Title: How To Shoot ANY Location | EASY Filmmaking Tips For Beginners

Okay, here's some classic go-to camera moves that you can do at any location.
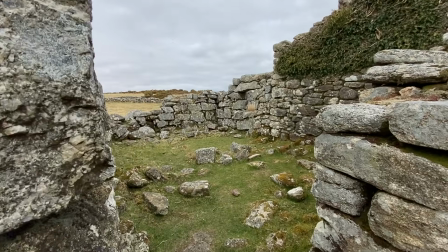[4:12]
The push forward. The slider reveal.
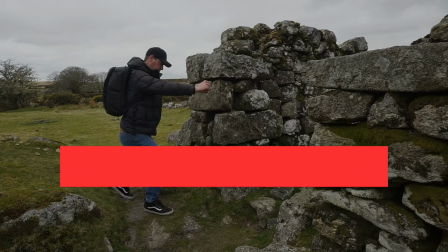[4:22]
The jib.
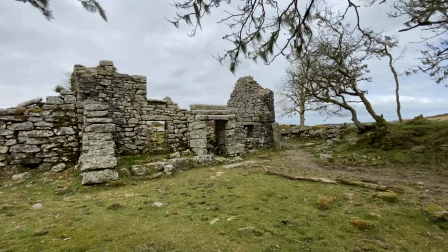[4:28]
The orbit. All of these moves are nice and easy to do and can be done at any location. Depth and foreground. You'll be amazed at what difference simply adding depth and foreground to your shots can make.
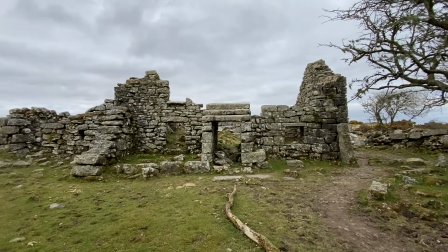[4:42]
Take this shot here, for example, a simple push forward of this location. It's okay, but not great. So how can we add some more depth and foreground to this shot? Well, how about using the overhanging branches to this tree?
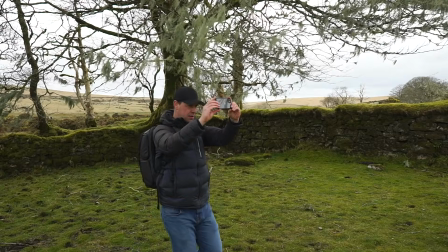[4:55]
This time I'm going to point my camera up, push forward and pan down to reveal the house.
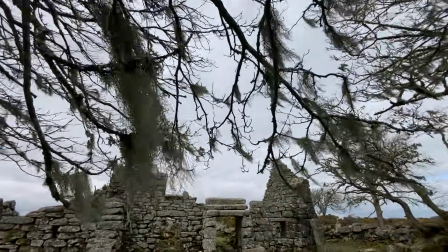[5:01]
Look at the difference between these two shots. By simply adding camera movement and foreground to this shot,
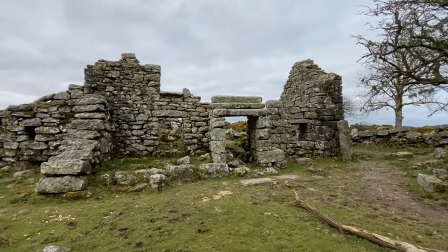[5:07]
we've now got something that looks much more interesting and does a much better job of showing off this location. Now let's look at a really basic version of this technique. Here's a static shot of this house.
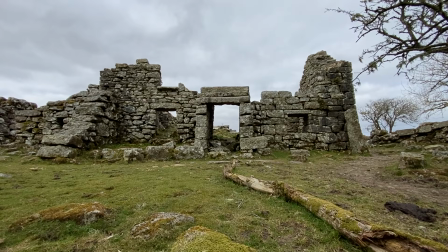[5:19]
Okay, but not great.
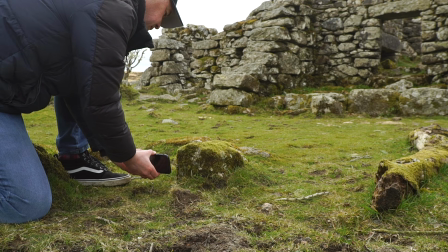[5:20]
Now let's add some foreground to this shot, give it a bit more depth, and why not add a bit of camera movement to reveal the house?
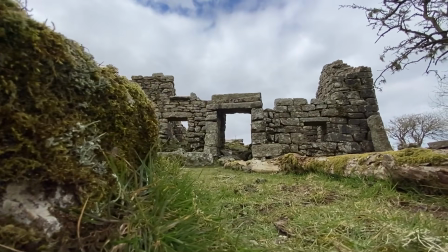[5:28]
Minor tweaks that result in much better looking footage. Cutaways. But what do I mean by this? Well, again, let's use this location as an example.
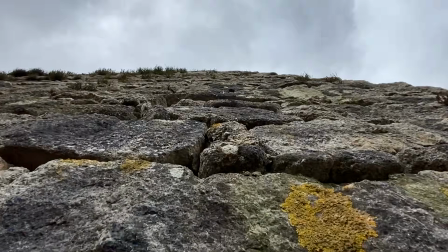[5:38]
For this sequence, I want my focal point to be this house, but it's important to not only capture shots of this house,
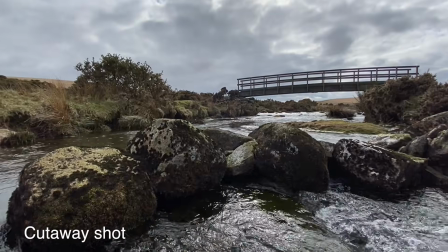[5:44]
but also cutaways to help keep this sequence interesting and our audience engaged. Cutaways are supplementary shots that cut away from the main shot to another shot.
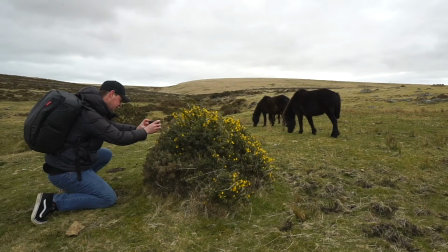[5:54]
In this case, the house is our main shot and other elements within this environment are the cutaway shots. If this sequence was just shot after shot of the house, it might get a little bit boring and harder to keep our audience engaged.
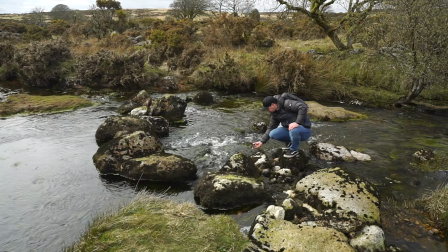[6:07]
Cutaways not only provide a break for the audience,
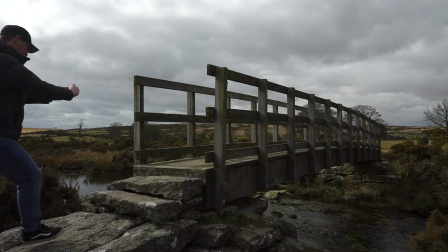[6:10]
but also help with the pacing of our videos and show off different elements within our location's environment. Storytelling. Okay, let's talk about storytelling because this is a really important part of any type of filmmaking.
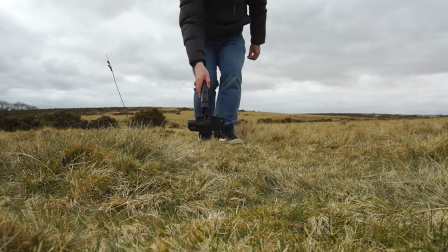[6:23]
You want to try and give all of your films and videos a beginning, a middle, and an end. Now, this doesn't need to be anything complicated.
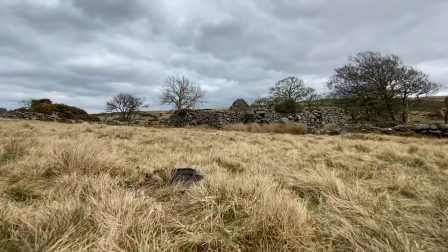[6:30]
I'm not talking about some elaborate narrative with a complex storyline. I'm simply talking about a short 30-second sequence that has a beginning, a middle, and an end.
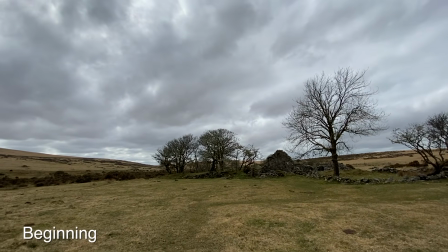[6:39]
Take this location, for example. Our beginning is our opening shot. This sets the scene.
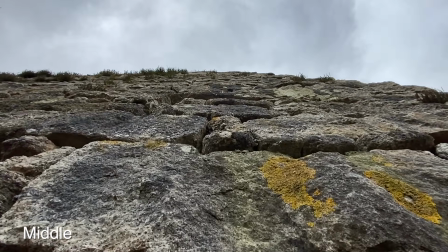[6:45]
Our middle will be a variety of shots that best show off this location, and our end will simply be an end shot. This is the most basic form of storytelling, but at least we're now thinking about storytelling. We've at least structured this sequence in a way so that it has a beginning, a middle, and an end. We've got a variety of shots that best show off this location. We've bookended that with an intentional opening shot and an intentional end shot. Now, speaking of end shots, what would make a good end shot to this location? Well, if I had a drone, that would make a pretty good end shot, but I don't. And to be honest, I just want to try and keep things simple.
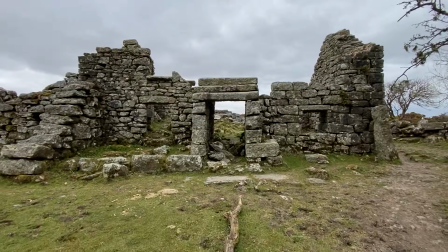[7:22]
So instead, I'm going to shoot wide and walk backwards. I'm going to pull away from this location.
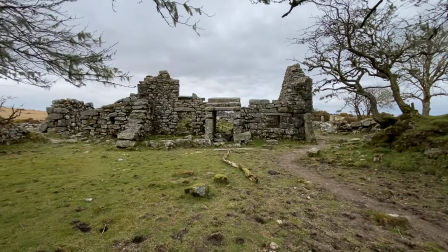[7:28]
I'm going to create a sense of leaving or finishing. I could also fade this end shot to black. This will definitely help end the sequence. Now let's edit all of the footage from this location together into a sequence using music, color grading, and sound effects to see what results we get.